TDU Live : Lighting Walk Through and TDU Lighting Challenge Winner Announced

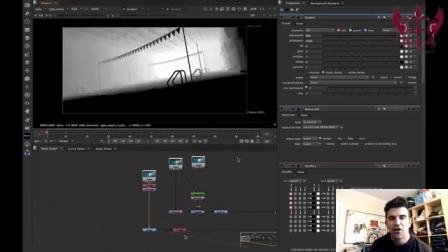[36:33]
So I wanted to start a little bit halfway through, and when I roll over there, it's about 800. So let's go back to that. Sorry. So you can see here, there's about 300 there, and where I wanted to start there is right around 800. So I changed the black point value to 800, and then the furthest away point in the room is like 3,500.
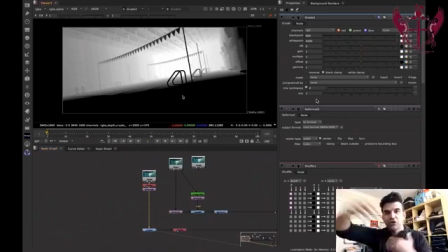[36:53]
So I set the white point to be back behind it. So there's a little bit of variation in there too. The problem with that is that only affects the RGB. The alpha is still pure white.
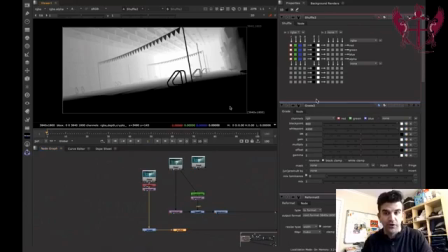[37:01]
So what I wanted to do is I created another shuffle node and set that to all red values.
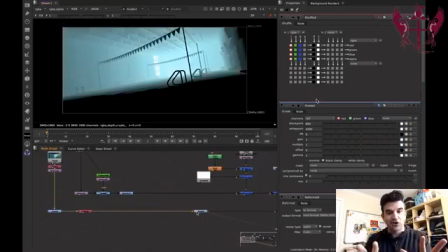[37:07]
So now when I look at the alpha, it's the exact same as the RGB. We want to add a little color to that.
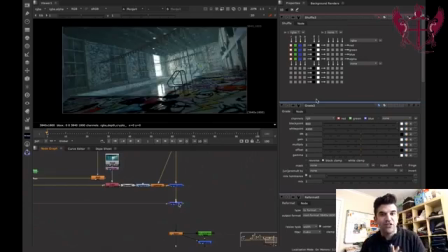[37:12]
And then we want to go ahead and plus that over the scene. So now we just have like a little bit of haze, but the haze isn't like uniform. It's not like as much in the foreground as it is in the background. It's just a little bit over the top. And then we'll add a little bit of glow.
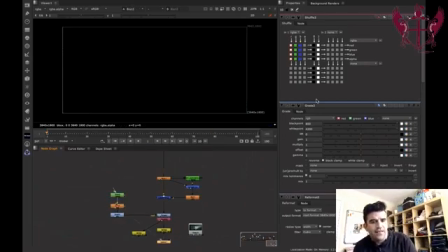[37:25]
I'll add a little bit of vignetting. And then, so it's just like a roto shape, blurred out,
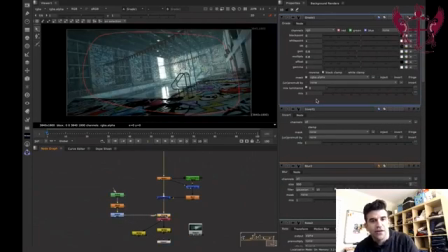[37:32]
inverted, and using that to grade it down a little bit to, again, help us focus in a little bit.
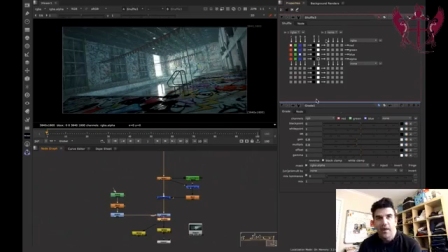[37:38]
And then I always add one last shuffle node to make sure that the alpha coming out of the final image is pure white.
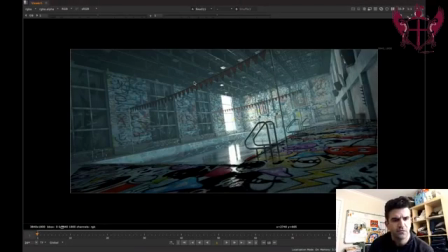[37:44]
And then I go ahead and render that guy out. Oh, let me pause this for a second because I'm seeing a question.
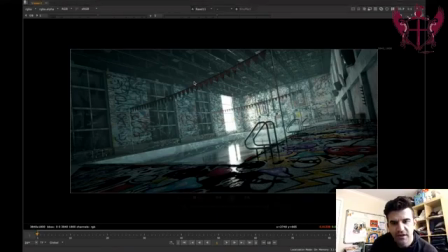[37:53]
Sorry. It's focused. In which order should we use in Nuke, Atmo, ground raised, light wrap, depth of field? So anything. Okay. Let me finish this up, and then I'll come back to that. It's a really, really good question.
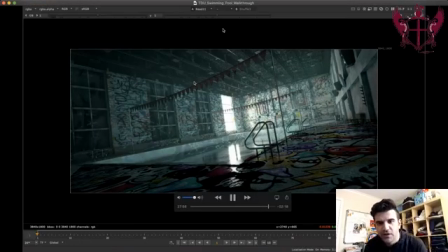[38:10]
But let me just get just a little bit left here. So again, I wanted to kind of go through this last step here, which is because again, this is a still
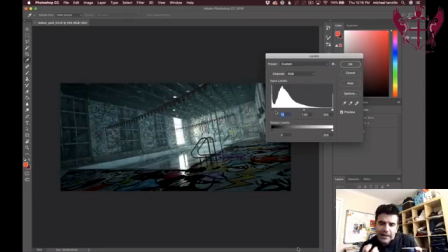[38:21]
image. I have some wiggle room to play with it in Photoshop, so I just adjusted the levels. I wanted to add like a little bit more contrast to it, so I just pulled down those darks just a touch, and then
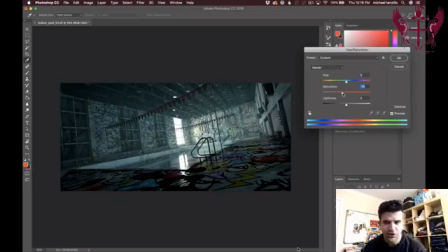[38:32]
there were a couple little things that were bugging me about this. When I showed them for feedback, one of the notes that I got was
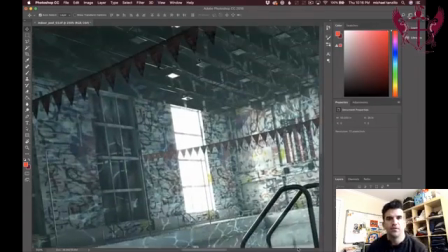[38:41]
that these little white lights in the ceiling that were picking up some reflections were a little distracting.
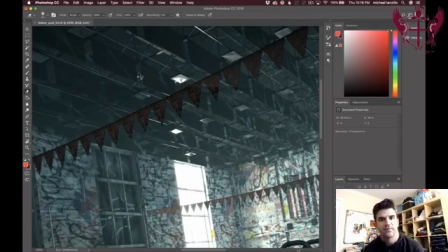[38:48]
Again, I could go through and adjust the shader and spend however much time re-rendering, but instead I just went into Photoshop and I just kind of I painted them out. So again, there's so much chaos out there that you can really get away with a lot of wiggle room.
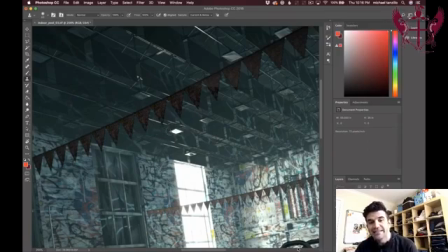[39:06]
And again, because this is a still, you can get away with a lot as well. And again, like this isn't the type of thing that you're probably used to seeing in a course where they teach you like this dirty tactic of getting things done.
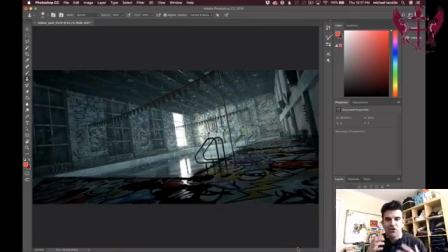[39:20]
But again, my focus was getting this done in 24 hours and just working quickly and working efficiently so that I didn't have to re-render everything. It's like, what's the fastest way to get the solution? So you can see that kind of cleaned that up a little bit. And that's pretty much that. So that's the final version there.
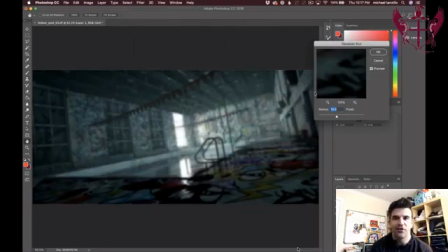[39:41]
And let's see. Oh, and then, okay. And then there's always a way of, you can add a little bit of, you blur it and then you can screen it back over the top of itself.
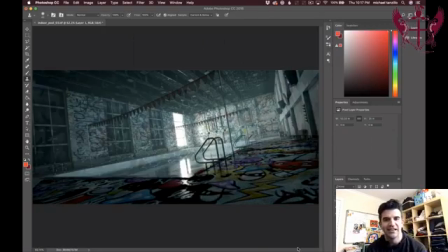[39:49]
I always do this just to get a little bit more glowiness, happiness, just like that last little bit of touch in there, just to make that the way that we want. Because I thought that the glowiness that we added in the original wasn't quite enough.
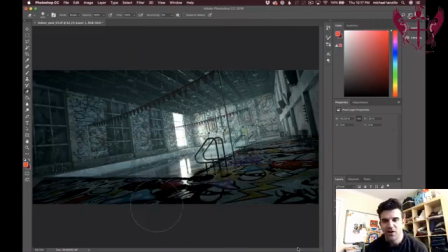[40:06]
So I wanted to isolate a little bit more glowiness just around that window area as well. So now this giant circle is just me erasing everything that's not right around that back window. So that is the final touch. So now we've got the final image, all done with, like I said, within 24 hours.
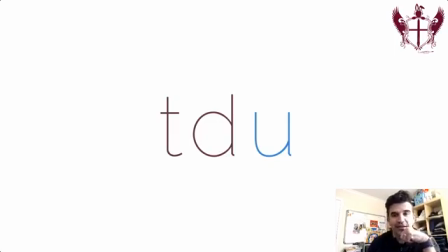[40:24]
So let me hop back over, and if you all have any questions, I will be glad to answer those. So I'll start with Calabazas there. Let me just go ahead and take that off the screen so we can see more of me. Okay, so your question was, in what order do you do Atmo, God Rays, Light Wrap, and DOF?